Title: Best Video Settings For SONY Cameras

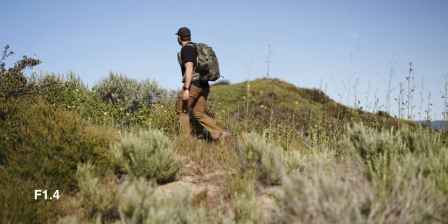(4:04)
And I have another video where I compare all the different apertures in this range to be able to show you the difference in
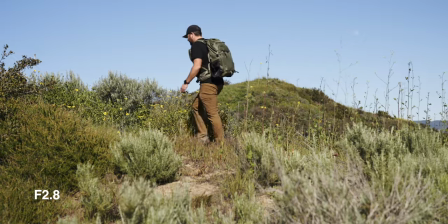(4:10)
the look when you have lenses that open all the way up to a 1.4 or if they only open up to an f2.8 or f4, and I'll include that video in the description so you can check it out after this one. Now, in terms of your ISO, it really depends on the camera that you're working with. Some cameras will get super noisy as you boost that ISO, whereas others, like the ZV-1 or the FX3,
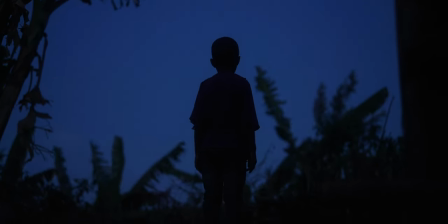(4:28)
have that dual native ISO where when you bump to the higher ISO, your image cleans up.
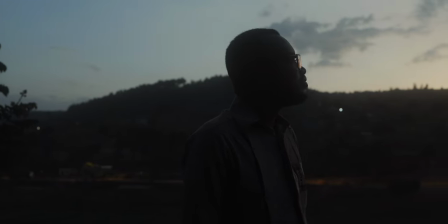(4:33)
So ideally, when you're working with your ISO, you just want the least amount of noise possible when you're out filming. And so typically, I'll just sit at the base ISO for whatever camera I'm working on, unless I'm in a situation where the light's fluctuating and I need to get more exposure out of the shot,
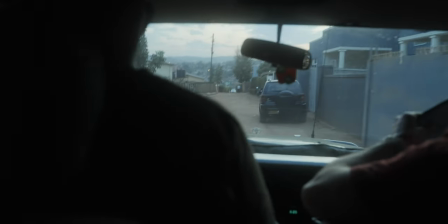(4:47)
then I'll boost the ISO. So in a Sony FX3, your base ISO is 800. The Sony ZV-E1 or the A7S III, the base ISO is 640. So you'll just wanna look up what your base ISO is, and that's gonna be where your image is gonna be the cleanest with the least amount of noise. However, with the sensors that are available, you could boost this ISO and get a clean image up to 3200 or 6400, depending on which camera you're working on.
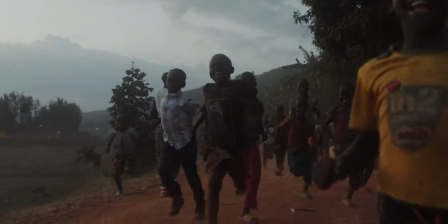(5:11)
So you're gonna have a lot of range to work with that ISO to be able to get the proper exposure when you're out filming.
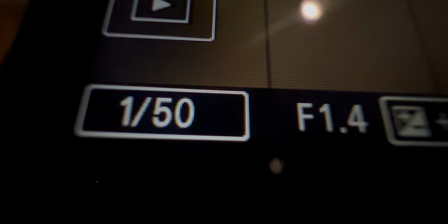(5:17)
Now, when you're filming an S-Log3, you're gonna need to overexpose your footage. And the rule of thumb that I use when I'm filming S-Log3 is 1.3 stops over. And so either I'll adjust my ISO manually or I'll put it in auto ISO mode and I'll set my exposure compensation
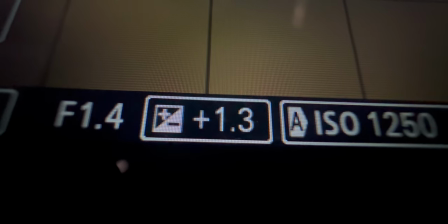(5:32)
to plus 1.3 so that the camera can find the proper exposure to expose over by 1.3. There's no shame in using some of the auto modes when you're filming. A lot of times, especially when you're in a run-and-gun setting, it's easier to put it into auto-ISO so the camera can decide what the best exposure is,
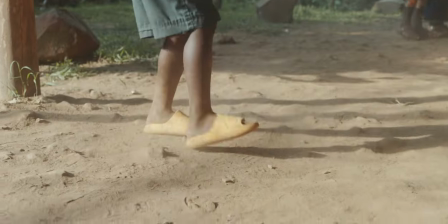(5:49)
and very rarely does it really affect the image to the point where I can't use a shot. What you're trying to avoid when you go full manual is fluctuations in the middle of a take.
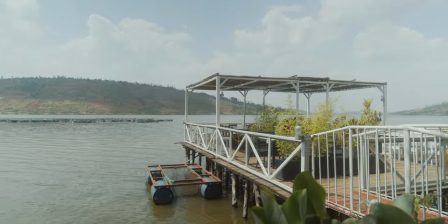(5:57)
However, if you're shooting something consistent, well it's not going to change, and if you're shooting something with changing light,
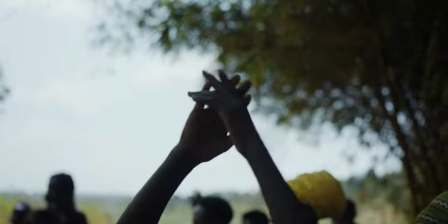(6:02)
well you'll want the camera to change, otherwise it might go too dark or too bright depending on the scene that you're filming. It's really going to be something that you're going to have to play around with and and figure out when the best times are to shoot in auto versus manual. But if you're newer to filmmaking and you're really trying to dial in your settings, sometimes keeping in auto is gonna help to make sure that you always have a good shot and you're not missing your exposure,
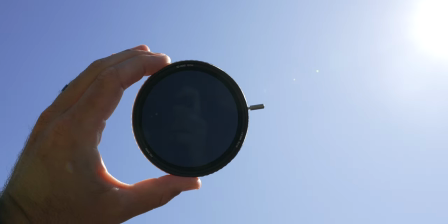(6:22)
especially when you're shooting an S-Log3. Now, we need to talk about filtration in front of the lens because there's two different types of filters that I use when I'm out filming.
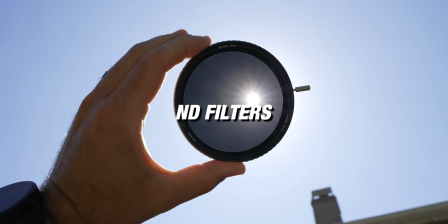(6:30)
The first is an ND filter. When you're using these settings for shutter speed, aperture, and ISO, it's gonna let a lot of light into your sensor.
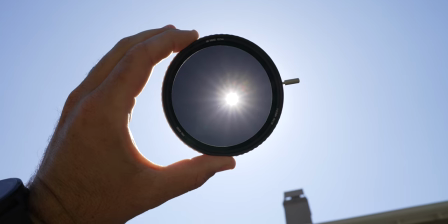(6:37)
So you're gonna wanna put on an ND filter in front of your lens to be able to darken the image. ND filters are basically sunglasses for your camera. And if you don't have an ND filter, you're going to have to close down your aperture or boost your shutter speed to be able to get a proper exposure when you're outside in bright sunlight.
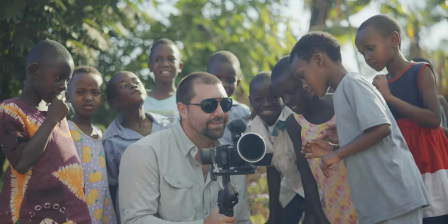(6:52)
So I always carry a set of ND filters whenever I'm out filming. Now the second filter I use is a diffusion filter.
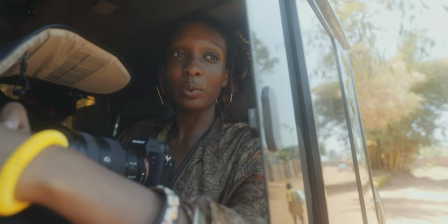(6:58)
This is going to soften up your image and also give you some halation in your highlights. So you'll see this blooming effect that are in the highlights that are in the shot.
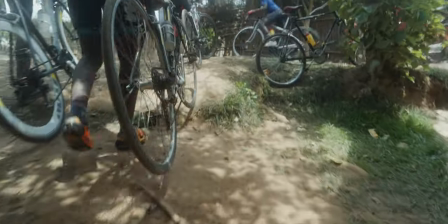(7:06)
And using a diffusion filter will a lot of times give you more of this cinematic look because everything's not so perfect.
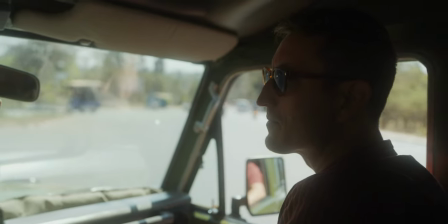(7:12)
And sometimes it looks too clean and too sharp and that's where a diffusion filter comes in that makes it feel just a little bit softer and just not so perfect. And it's as simple as that. These are the settings I use to get the most cinematic look out of these tiny cameras.
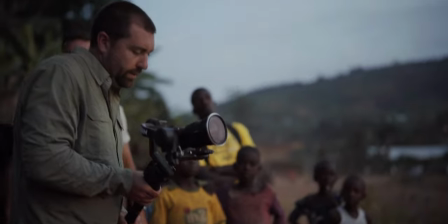(7:26)
And if you like this video, make sure you subscribe to this channel so you can learn more about how to get the cinematic look with any camera that you're working on. If you're someone who wants to learn how to be a creator, then check out the Creator Film School.
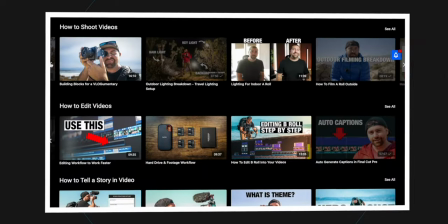(7:37)
This is my course series where I teach you everything that I've learned on how to be a creator.
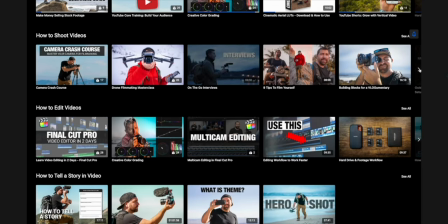(7:42)
We go through filming, editing, storytelling, how to grow a channel, and most important how to monetize so you can keep doing this consistent year after year. And next you should check out this video right here which is a behind-the-scenes of making a film using these settings. I'll see you on the next one.